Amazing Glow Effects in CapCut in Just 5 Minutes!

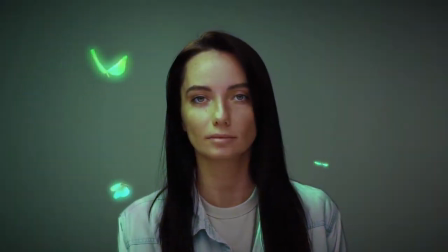[0:00]
Hello, friends. Today we're diving into the world of creative editing, where you'll learn to create effects that bring unique charm and depth to your videos.
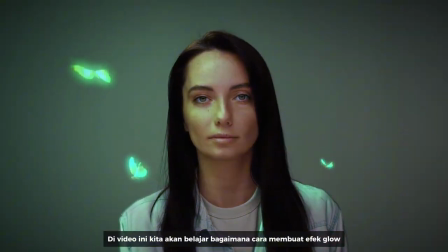[0:09]
The glow effect will add a touch of magic and dynamism to your shots, helping you unlock new levels of visual artistry.
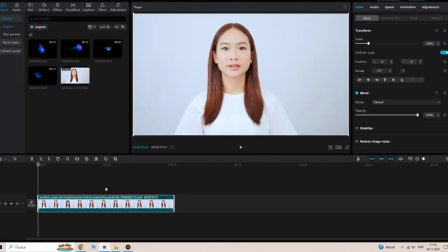[0:16]
So let's open CapCut and import our photo or video. Click here. This tool lets you add digital lighting to realistically illuminate objects.
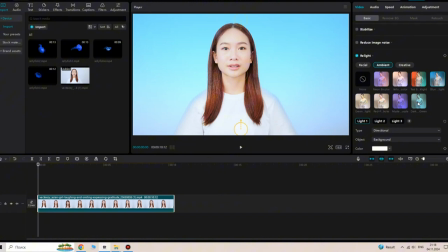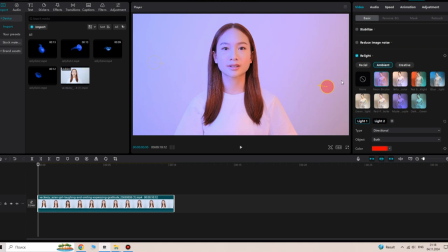[0:32]
Here I'm choosing a neon color. We have artificial colored lighting on the right and left. These are light 1 and light 2. Now we can adjust the light color direction and settings as we like, since we'll be adding glowing elements around your portrait.
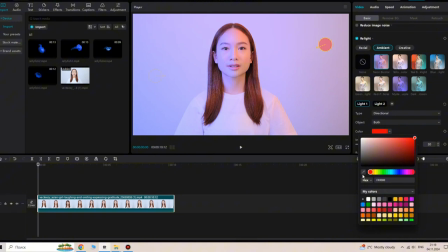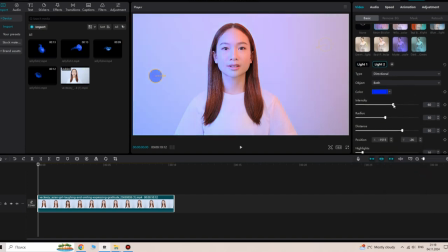I set the color to red and blue.
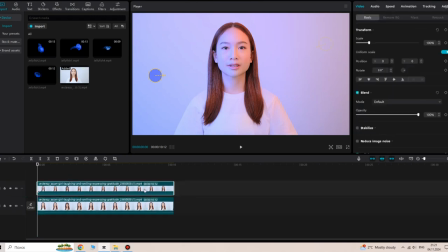[1:04]
Next, duplicate your clip by pressing and holding the Alt key on your keyboard and drag it to the top layer. Go to Background Removal and select Auto Remove to automatically create a selection on the portrait.
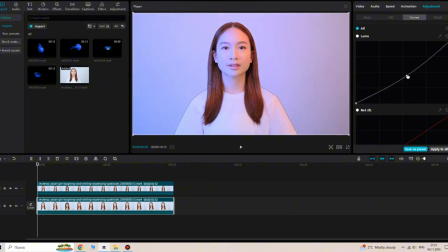[1:18]
Then, select the bottom layer and start adjusting. Lower the curve to darken the background.
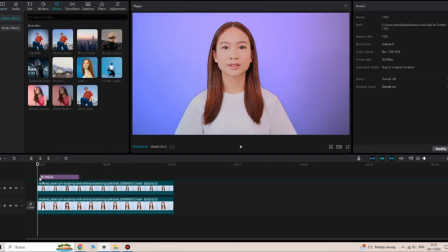[1:26]
Find the vignette effect and set it to around 50 to bring more focus to the subject.
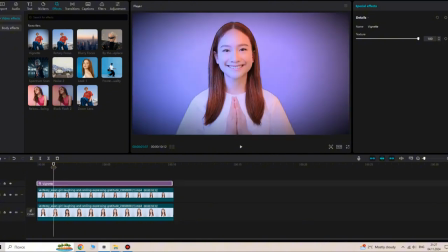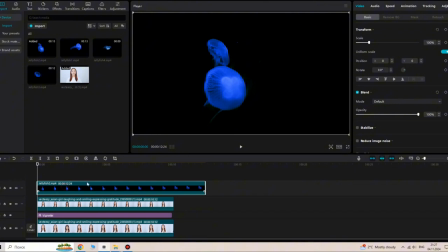[1:36]
Now it's time to add elements like jellyfish. Set the option to screen to remove the black background.
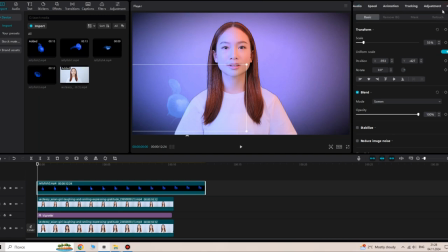[1:43]
Head over here to make adjustments. Increase the brightness to add clarity. I want this element behind her, so I place it between the first and second layers.
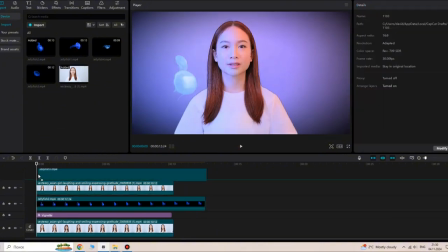[2:00]
Then repeat the same steps.
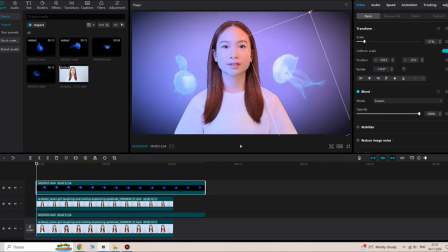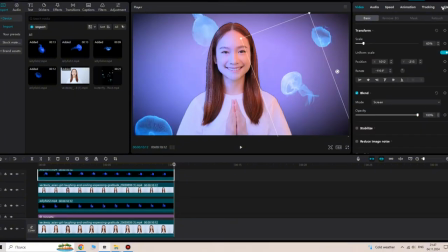[2:11]
On the right side, we want this element to have a reddish tone, similar to the color on her face on the right, so we'll lower the temperature to make it warmer.
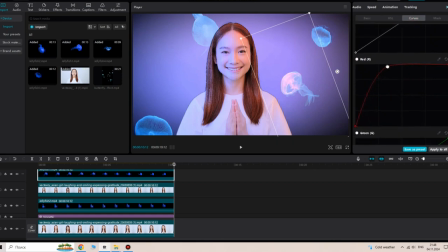[2:25]
Continue with the curve. Add a touch of red to the highlights and lower the green and blue to give the shadows a warm, reddish tint.
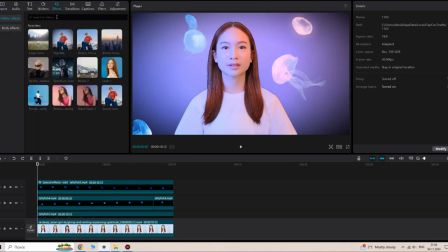[2:44]
Now let's move to effects. Find the glow effect and apply it to all elements.
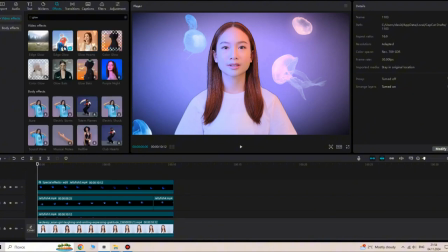I set the glow to around 70.
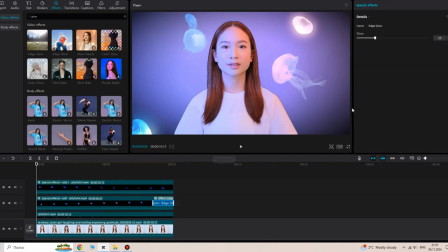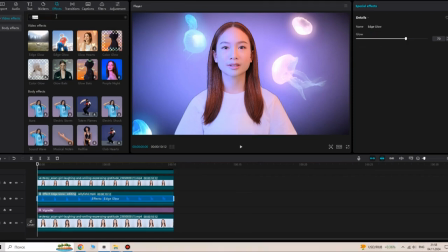[3:16]
Then find the blur effect and apply it to create a depth effect.
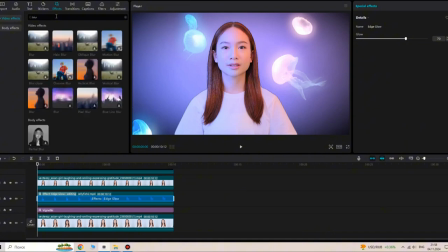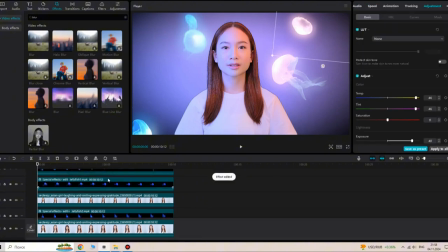[3:29]
I also apply it to background elements, setting the blur to about 25 to make them appear slightly farther from the camera.
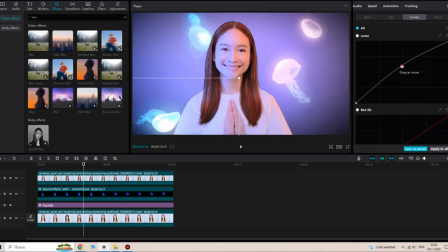[3:42]
Adjust the lighting as needed. And that's it. Before viewing the final result, please give this video a thumbs up.
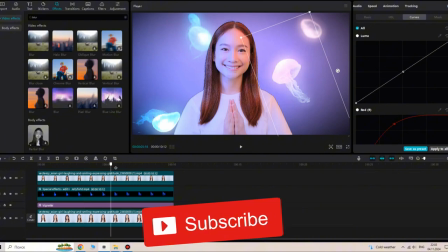[3:50]
It's quick for you and motivates me to keep creating.